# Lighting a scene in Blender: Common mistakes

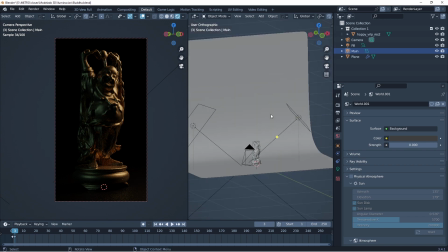4:06 You're gonna be filled with many other objects or many other props on the sides, and those props are gonna bounce light, so it's gonna give a different color to your object.
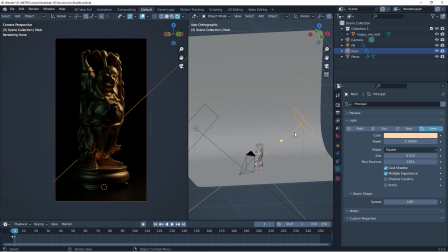4:18 So what I recommend you to do is always give a color to your lights. For example, on my main light, I'm giving it kind of like a warmer color,
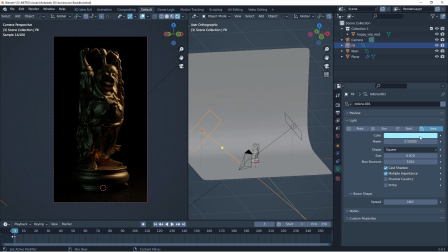4:26 and on my fill light, I'm giving it more of like a colder color. That's going to bring the idea that there's something going on that we don't see on the camera.
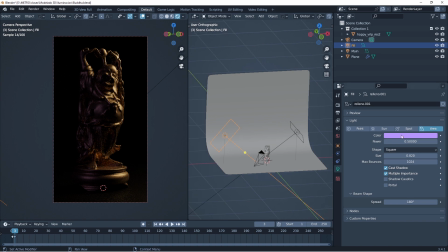4:37 You see, maybe if I give this like a purple color, maybe it's going to tell me that I don't know, there's something pink that is bouncing, and there's something more that we cannot see,
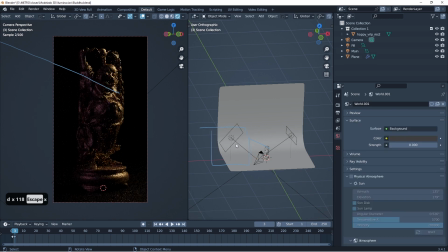4:48 and that's going to be definitely way more interesting. And the last mistake I want to talk about is not taking in consideration the size of your light.
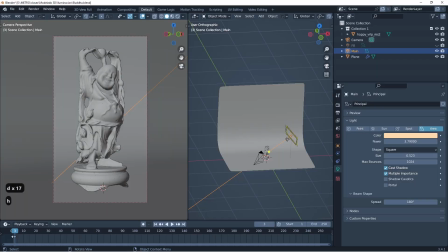5:00 And what I'm talking about is that when when you start lighting your scene, you need to consider, is this what kind of atmosphere you want to give to your shot.
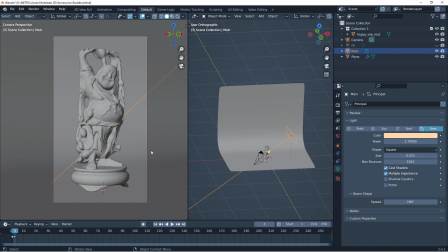5:13 I mean, it's like something for like a studio lighting, is more something for a commercial, is something more dramatic. And that's going to be
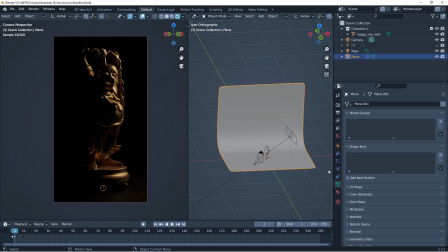5:25 created by the size of the light. I mean, let me just make this floor a little bit brighter so you can see.
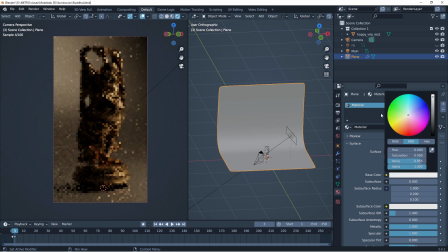5:34 Here you go.
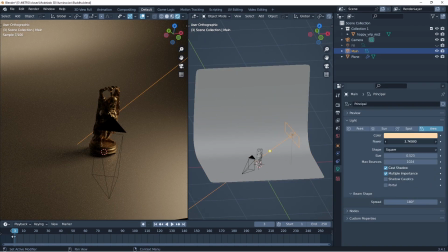5:36 If I make my light smaller, sorry, not this here, is the size. I'm gonna make it really small. And what it's gonna do is not gonna affect the power, but it's gonna affect the shadow.
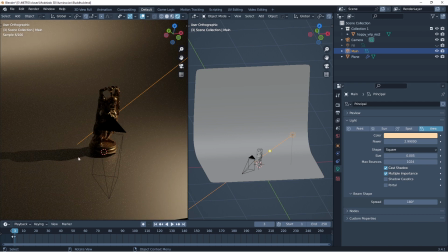5:52 It's gonna make the shadow real crisp. And if I see now my object, look, it's like a
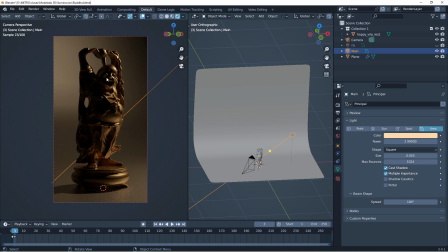6:00 black spot here on the left that doesn't really let me appreciate all the details. And that's because the shadows here on the object are also really, really sharp. So if you don't want that, if you want something more soft, then of course, don't forget about the size.
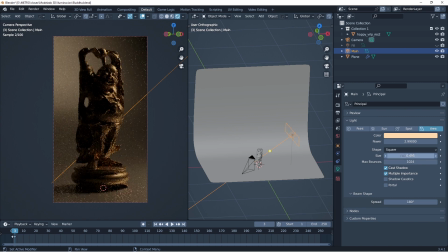6:17 The size is the one that controls the intensity of your shadows, how soft or how hard they are. And look, that's gonna be like make a big difference in all the details that you get to show.
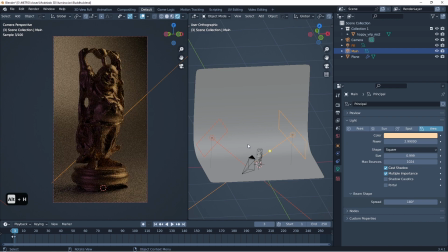6:35 So it doesn't mean that they always have to be soft shadows. No, you can also work with hard shadows, but it's definitely going to depend on what you want to communicate on your scene.
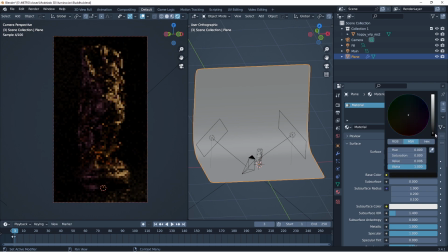6:46 So don't forget about these tips, and I hope they have been helpful to you.
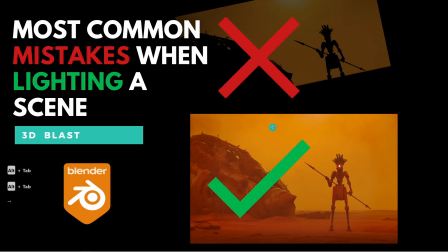6:51 And I also wanted to recommend this course that I have.
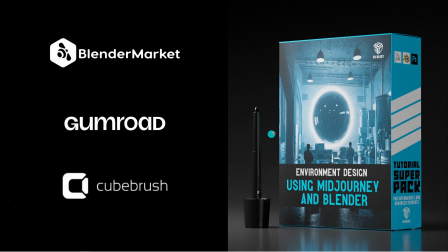6:58 It's an entire course on environment design. I start from scratch, and I start using generated image from AI using Midjourney, and I take it and I totally recreate it in 3D using Blender. So you can check it out on Blender Market, Gumroad, and QBrush.
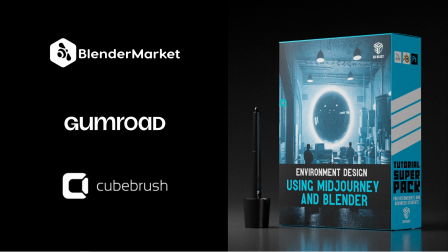7:17 So yeah, I'm gonna also leave the link on the description. So I hope you like this tutorial, and see you next week for more stuff on Blender. Cheers, guys.